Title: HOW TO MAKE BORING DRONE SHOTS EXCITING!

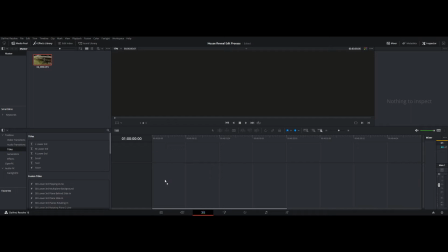this reveal shot of this house.
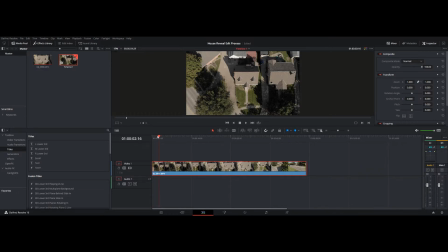I mean, it's a simple clip. In something like this, let me just play the clip through real first here. It's real slow, right? It's real simple. After 3 seconds, you've already lost interest.
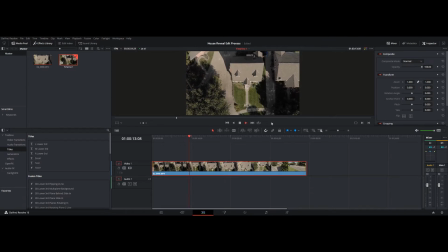It's not interesting. Like, what is going on here? Unless somebody was juggling rings of fire right on the lawn there, it's not that interesting of a clip. I even like the end here. I like that car driving by. It adds a little depth to the shot. It's always nice to have something passing by quickly in the foreground.
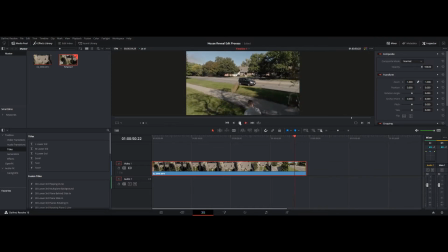It adds a lot of depth. It gives you, holy shit, did I hit a tree? Oh, what? Hold on. Oh, jeez. I don't even remember doing that. Okay.
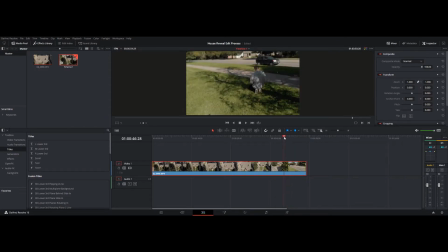So we can't use this entire car, unfortunately, because I hit a freaking tree. But getting the idea that there's some depth, maybe that's all we can do, right?
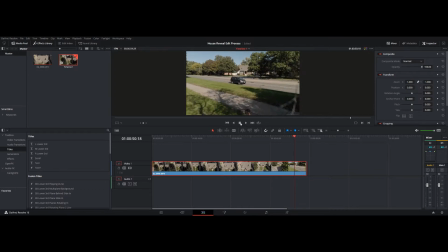So before we hit the tree, let's back up just a couple frames. So we could end the video right here. But see, the problem is with that, it's a 50-second clip. Like, way too, like, I'm trying to get this under 15 seconds. But I can share the whole message. I can share this entire clip, this reveal from start to finish,
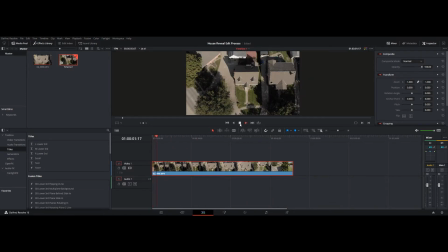get all the juicy information, and it's not that hard to do. You just speed ramp it. Let me show you. Just cut out a little bit of this shaky part at the beginning.
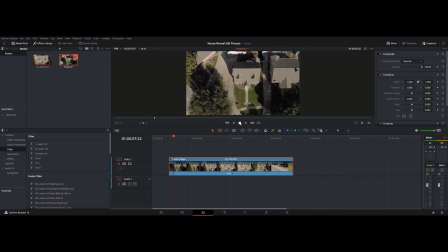And what you do is you start off just a nice slow reveal, and then right off the bat, don't waste any time. Add a speed point. We're just gonna increase the clip speed 800%. And yeah, look how small it is. Look how much time we saved.
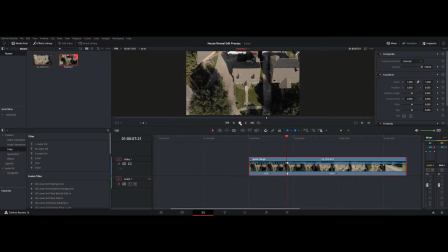So we're just getting right into business here. Speed it up. We're gonna have to stabilize the crap out of that footage because it's not gonna go straight down, so it's gonna look a little goofy. But we're actually gonna slow it up when you get to the juicy part of the house.
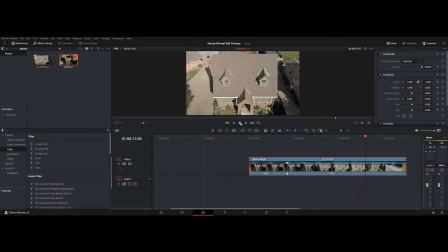So this can all be speed ramped. And then we're going to slow it up about here. It looks like. Yeah, right about here. Add a speed point.
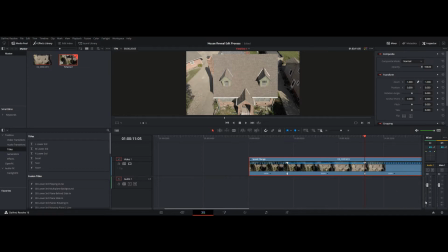And we'll go back down to, we'll try 100% speed. We'll try a normal rate. I'm thinking maybe we'll go 200% actually, just to get the clip over with.
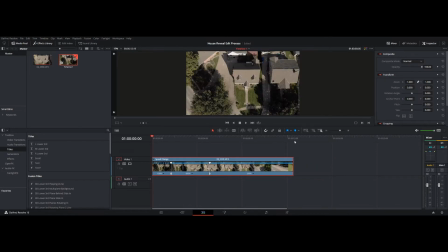Because now look already, I haven't done any more editing, but this is already, it's down to a 12-second clip.
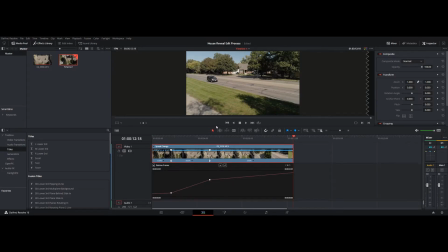If we add a retime curve here, and you see this is where we go from 100% speed on the clip to sped up all the way to 800%. Well, if we grab this
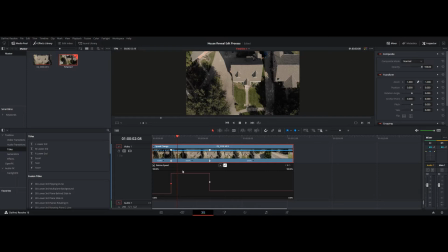sudden jolt in time and speed, it doesn't look that clean. We want to make that, we want to smooth it out. So we're gonna round it out like that. Make it a little more gradual. Go to both sides.
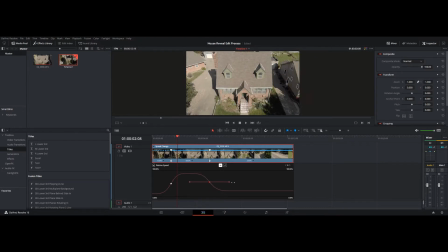This one I want to really, it's going to be real slow and gradual on the way down. So let's watch how that's going to look slow time. So you speeding up to the house real fast, and you get to the meat, the juicy part.
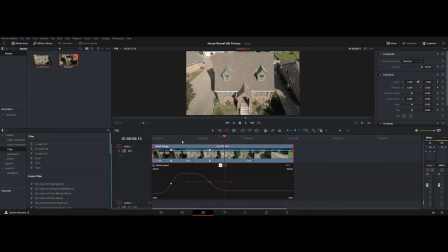I'm sorry, this is killing my computer, this 4K video, but and then it slows down to almost like a bearable speed, so you can really check out the house.
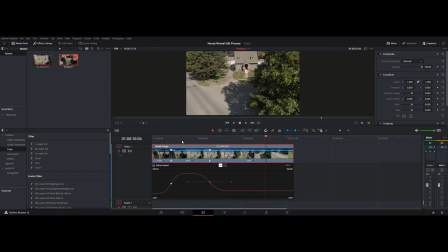Like, I mean, there's nothing special about the house, right? But it's just and you see how I fly close to the tree there? That adds depth, you know? That adds a lot of interest to the shot.
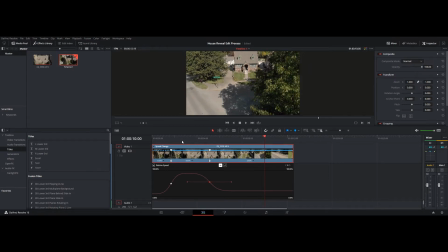It's not two-dimensional. Like right here, you feel like you're in the shot, kind of. It's hard to explain. But yeah, and it's real smooth and gradual. Thanks to when I compose this shot in person, flying the drone,
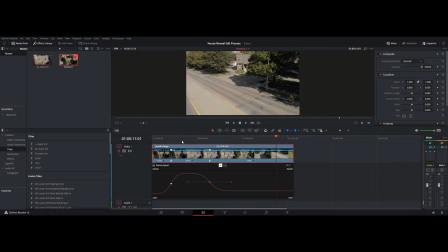what I do in my drone settings is I make the camera movement up and down, the tilt is what they call that. I just slow the crap out of that tilt and make it so I can't jolt it. So a shot like this,
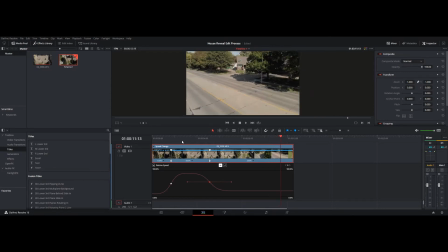it's super gradual tilting up because like you just slow it down in the settings, and that forces you to always have a smooth cinematic looking shot. And look at this, 12 seconds into the clip, and we're at the end already.
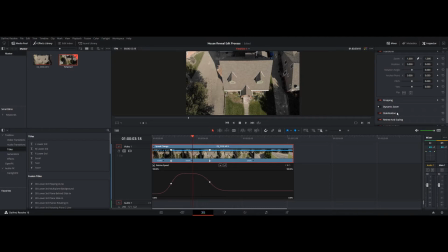We need to smooth this out for sure, so we're gonna add a little stabilization, and we don't want it very strong. Smooth it out a little bit, lower the strength a bunch. Cropping, we don't want to crop too much, but so that takes a second to stabilize here.
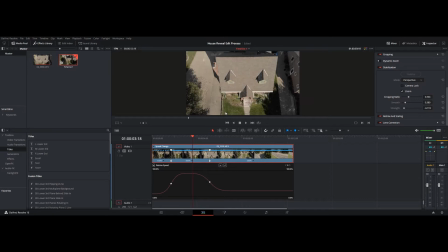I'll talk to you when that's done. Okay, so we stabilized that footage. It should be pretty smooth going now. So we stabilized that footage. It should be pretty smooth here on this transition. It looks like we're just gonna have to render out the video to get a good smooth look at it.
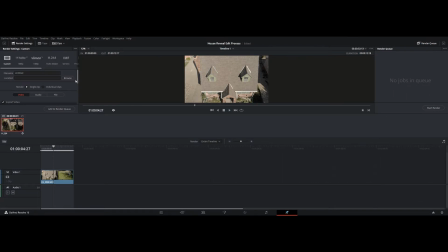So this is a good time. This is a good time to render out the video real quick here. So this is the first time I'll be naming the file. We're just gonna name it house reveal.
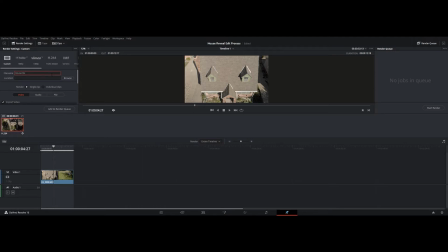House reveal. And stuff. Okay, so we're just gonna name it house
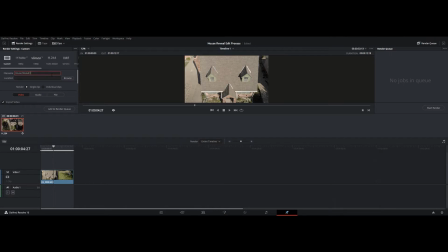reveal. Edit. Some whatever. 4K. We only want 1080 just to watch it. Watch it back.
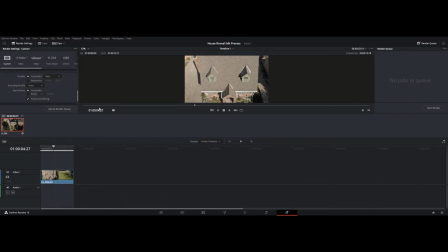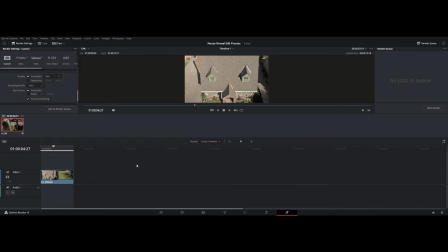We don't show any of this. Let it. Edits. Should save it right there, honestly. Right.
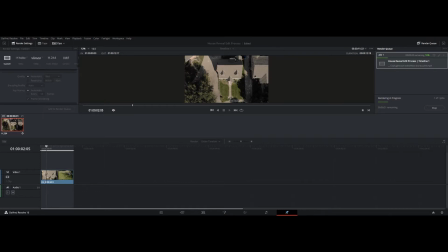So now we gotta think about a song. A bubbly song to use. A bubbly song to use, eh? Audio's obviously gonna be pretty crazy.
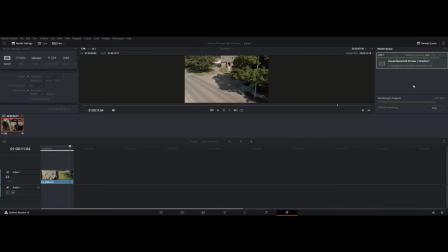Alright, so the video just rendered out.
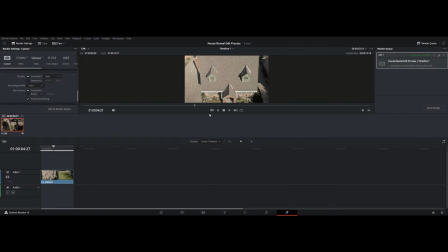It's complete, so we can go take a look at the video here and see how smooth that looked with the stabilization there. And it was a pretty calm day, so it should look pretty good here. Let's find the folder.
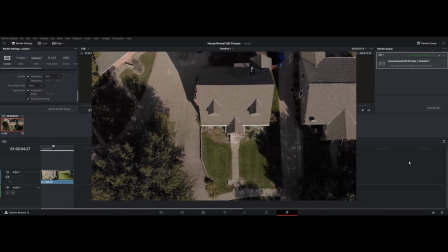So first time watching it back with the edit.